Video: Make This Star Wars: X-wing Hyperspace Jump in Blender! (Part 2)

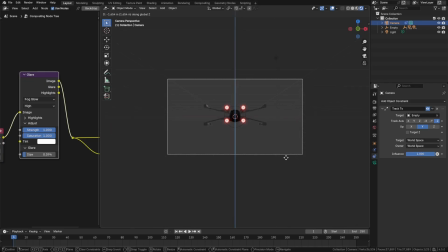(4:11)
So this is just a really quick way to let us look at a bit more of the top of the Xwing. Beautiful. Let's bump that glare just a little bit. Maybe what we should do before we mess with lights more is go into the world and turn the strength down to 0 so that's pitch black.
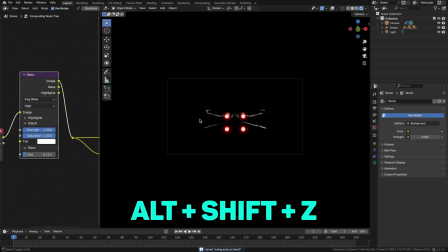(4:28)
And you can Alt-Shift-Z to turn off the lines. It's the same as just clicking this button up here. But that gives you a better sense of what it looks like. So we might want a bit of lighting to light the rim of the ship.
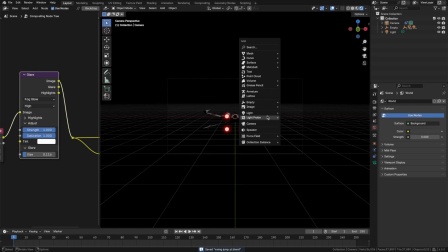(4:40)
So let's try doing that now. Let's Shift A and bring in maybe a sun. And with the sun selected, let's press R and X to start rotating that along the X axis. And you can see the effect that it has. It does light up the back of the ship a bit more, which I like that.
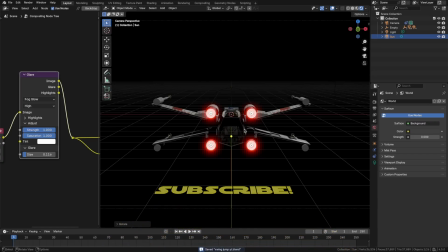(4:57)
Brings a lot of that out of shadow. I think that looks pretty good. Okay, so this is in pretty good shape.
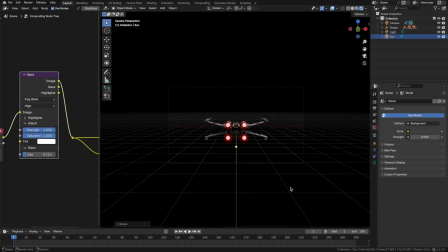(5:02)
Eventually we'll want to set up the star field in the background, but before we do that, let's figure out how far this is going to need to travel to make it look like it's going really fast into hyperspace. So let's start animating this. Again, we'll only be animating the empty, so we'll select that. And if we press Shift K, we can select the active keying set.
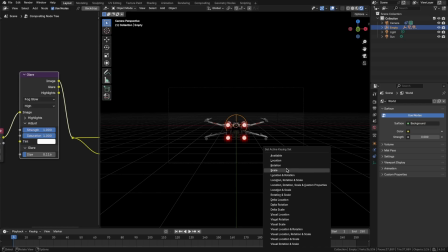(5:20)
That means anytime we use the shortcut I, it will only add keys for these specific keying sets. And I do want to affect the scale a little bit so that there's a bit of stretch. And I do want to affect location. So we've got location scale. So let's select that active keying set.
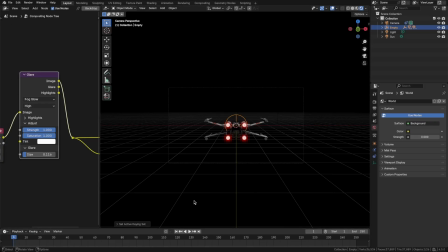(5:37)
And on frame 1, down in the bottom left, we'll press I. So now if we go into the object data here, you can see that there's a keyframe for the location and for the scale. Before we continue, let's go into the output and let's change this to 30 FPS as well.
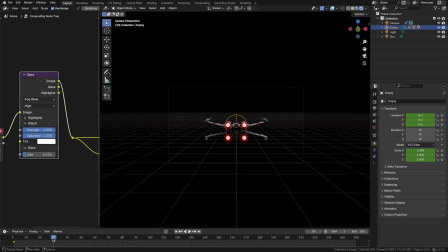(5:53)
So let's give this about 30 frames before we start to move the ship around. That'll make it so that when we cut to the shot, the viewer can take in the scene briefly before we start to animate it out of the screen. So we'll put another keyframe here by pressing I. And let's bump this forward maybe 10 frames for now.
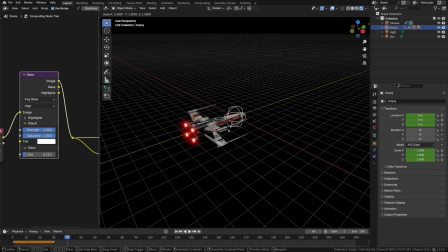(6:11)
And I want to stretch this on the Y. So we'll scale by pressing S and Y. And we'll give that a bit of stretch.
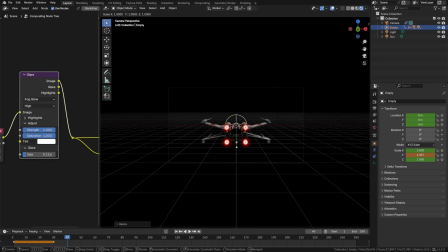(6:19)
Let's go to the camera to see how that looks. Maybe even more. So it's about 1.5. I'm just going to be exact with 1.5. And hovering over this Y, we can tell that it's been modified since the last keyframe because it's orange. If we press I, now it turns yellow, showing that there's a keyframe for that scale.
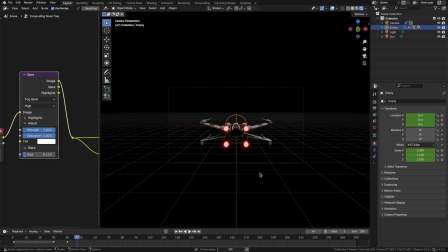(6:38)
So if we play that back, you can see it stretches a little bit in anticipation. And then at some point, we'll go to frame maybe 70. We're going to want that Y to be really far in the distance.
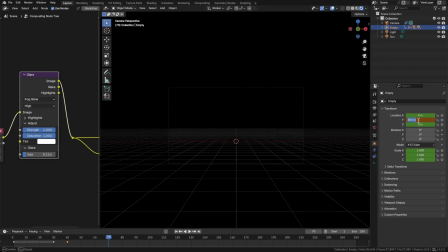(6:56)
Let's try 300 even, or maybe 200. And press I there. And let's change the end frame to 70. Shift left arrow to go back to the start and press spacebar to play that.
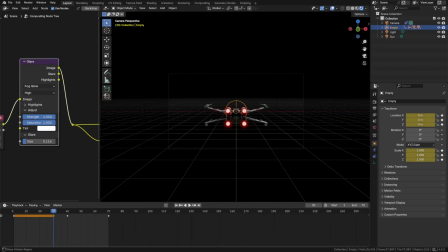(7:10)
So we don't really see the stretch. What we're going to need to do, let's expand all these so that we can see the keyframes that we're dealing with.
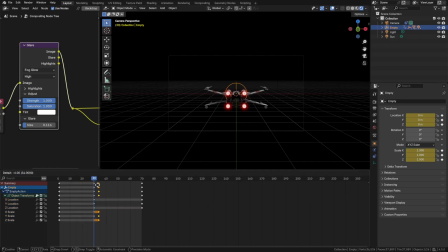(7:17)
What we're going to need to do is move this keyframe a little bit closer to that 30. You can select the keyframe, press G and move that 1 or 2 frames ahead. And you can see the anticipation as it stretches backward and then goes forward.
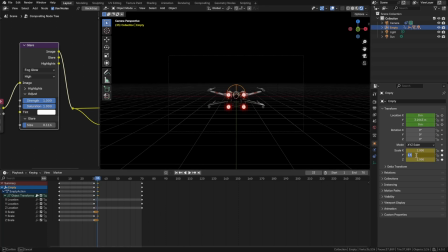(7:31)
I might actually give that even more stretch. We've got 1.5, let's make it 2 and press I there again. And you can use the left and right arrow keys to scrub through those frames. And I like the feel of that it's starting to jump.
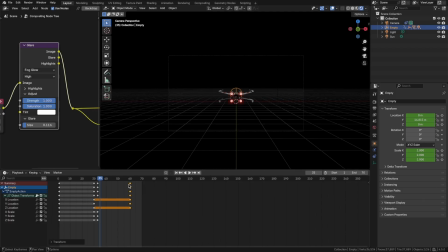(7:52)
Now by frame 70, it goes several hundred meters, but I think it needs to be even faster. Let's just move that keyframe, maybe even try frame 40. That's too much. What about frame 50?
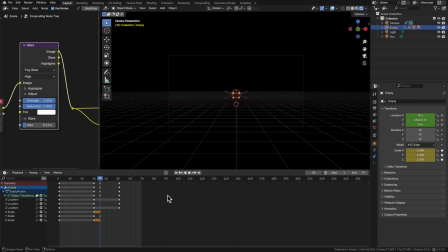(8:12)
On this frame it's stretching.